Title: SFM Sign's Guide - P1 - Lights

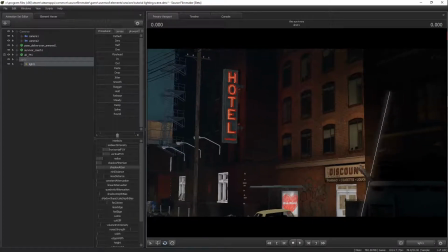As you can see, we're going to use the map as an example.
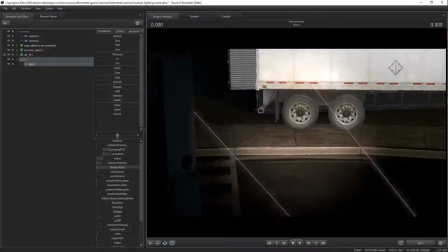There are lights coming from this way, so the light will be pointing at Coach from here.
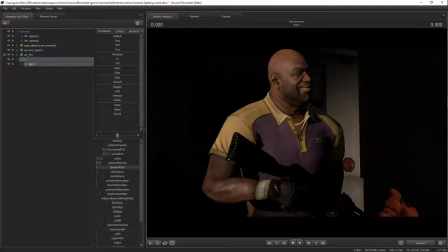We'll have it about here. Now, this is a good way to show the intensity slider. This obviously adjusts the intensity of the light.
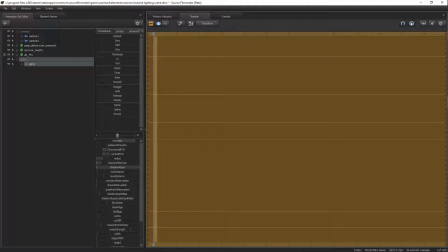Here we'll raise it up to about here, so that way when we go to render it, the light will be bright on Coach.
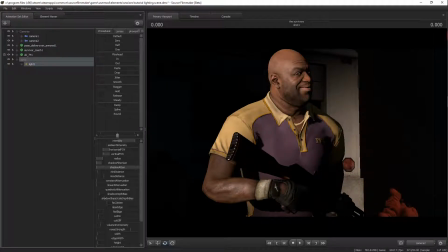Now, the next light that I like to put in my scenes, but you don't have to put in yours if you're just starting out, is a bounce light. Bounce lights help your scenes become a lot more realistic. And generally, you do it by copying and pasting your first light
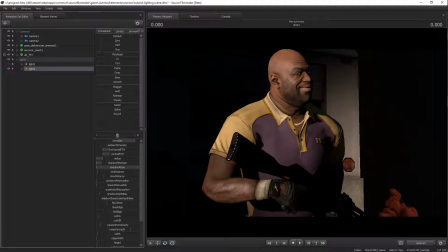disabling the shadows on the second light by right-clicking,
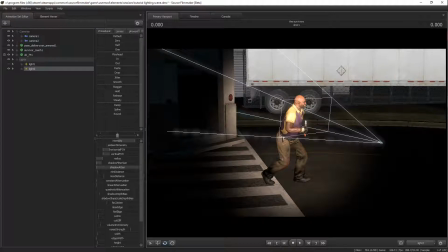then selecting it, and then going to the slider that says quadratic attenuation.
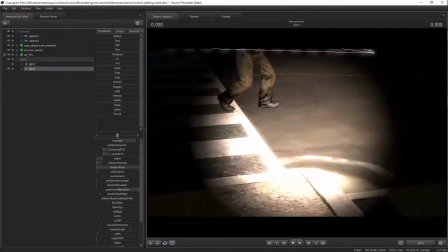Drag this up to the very top, and then point it below the ground.
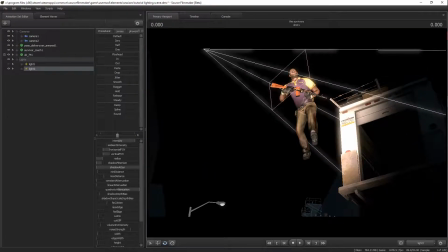You want it to be at pretty much the opposite angle of where the light is actually coming from.
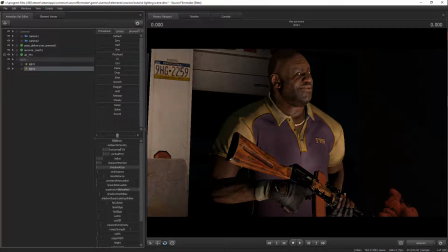From here, we can adjust this to be a little darker.
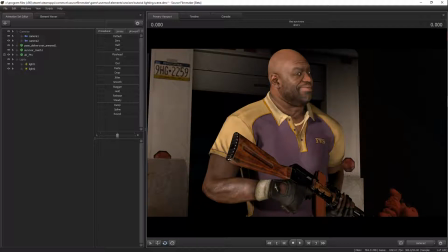Now, once we go to the render, there's now a bounce light on Coach, and it helps keep him nice and lit up. Now, another thing that you might want is a fill light.
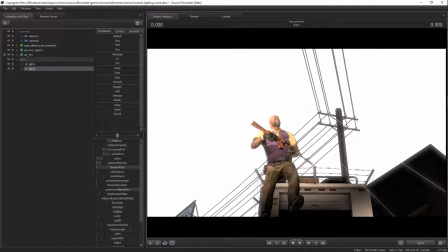And to show fill lights, I'm going to move our bounce light that we created down to be directly below Coach.
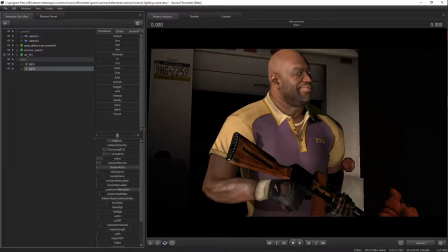This won't cover all of him, but it will work as a bounce light. If you want your bounce lights to have a little more contrast to them, something that I do is I lower these color values even more
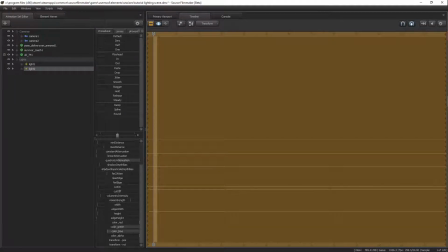to get more of a stark contrast between the main light and the bounce light.
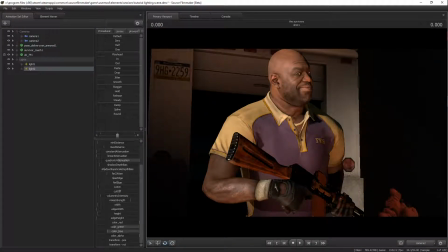Makes it look like a little bit of the ground is reflecting off of Coach. Alright, next step is the fill light.
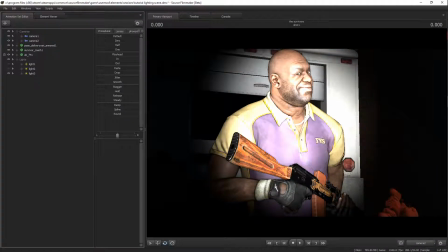So we're going to disable these two lights that we've already created. We're going to go to our third light and disable shadows.
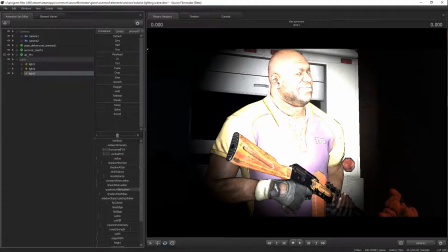Slide quadratic attenuation up to the max, and let's pick a good contrasting color. I say a nice purple might work with this scene, so we will adjust the values until we get a color that's like what we're looking for.
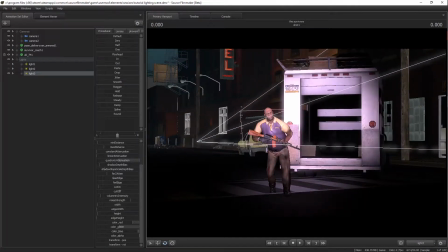Then from here, let's start with two fill lights.
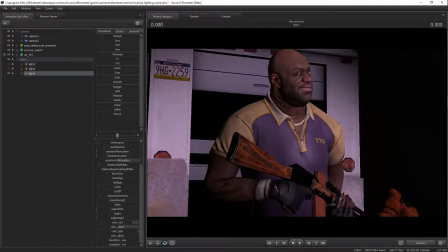We'll have one to his right and then one to his left. So, to make fill lights, you just put the fill here, and then you lower the intensity to be a near black, but not quite.
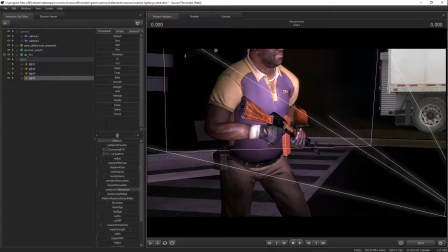Paste it, and now let's move it over to his other side. This way, we'll hopefully catch all of the shadows on Coach.
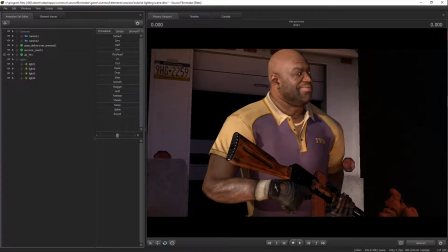As you can see, once we turn our lights on, and we go to our timeline, and we go to our render view,
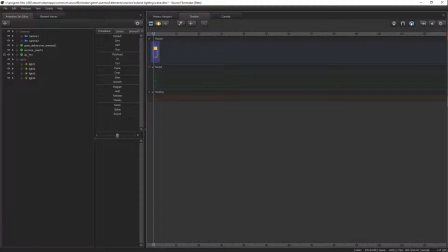it's working as expected, which is great.
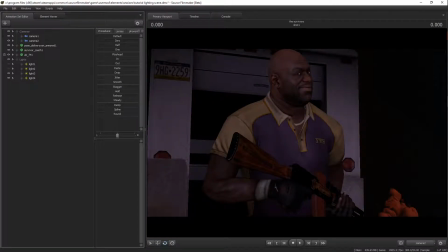Now, here is my favorite light, the rim light.
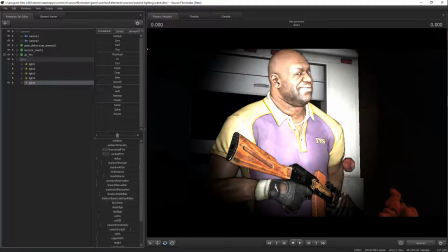Now, rim lights are like lights on the back of a figure to help it contrast from the background. These can be very, very useful, and you shouldn't skimp out on them. But at the same time, you should try to aim to make them realistic.
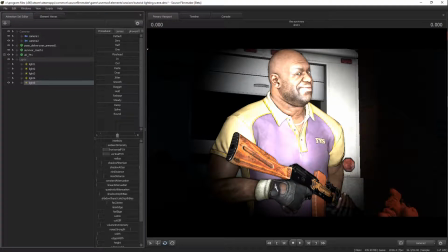There are a lot of ways you can do rim lights, but I'm going to show you my favorite way. We're going to turn the shadow filter size and the shadow attenuation values all the way down, like our main light. Then we take constant attenuation and turn that on.
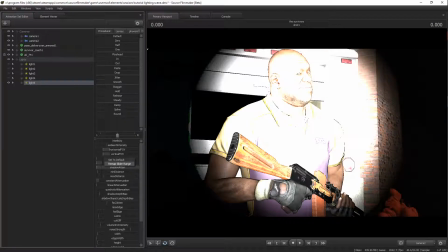Next we go to radius, and then we click remap slider range, which we can get to by right-clicking the radius bar. Now, you'll be presented with three text boxes: the minimum slider value, the maximum slider value, and the default slider value.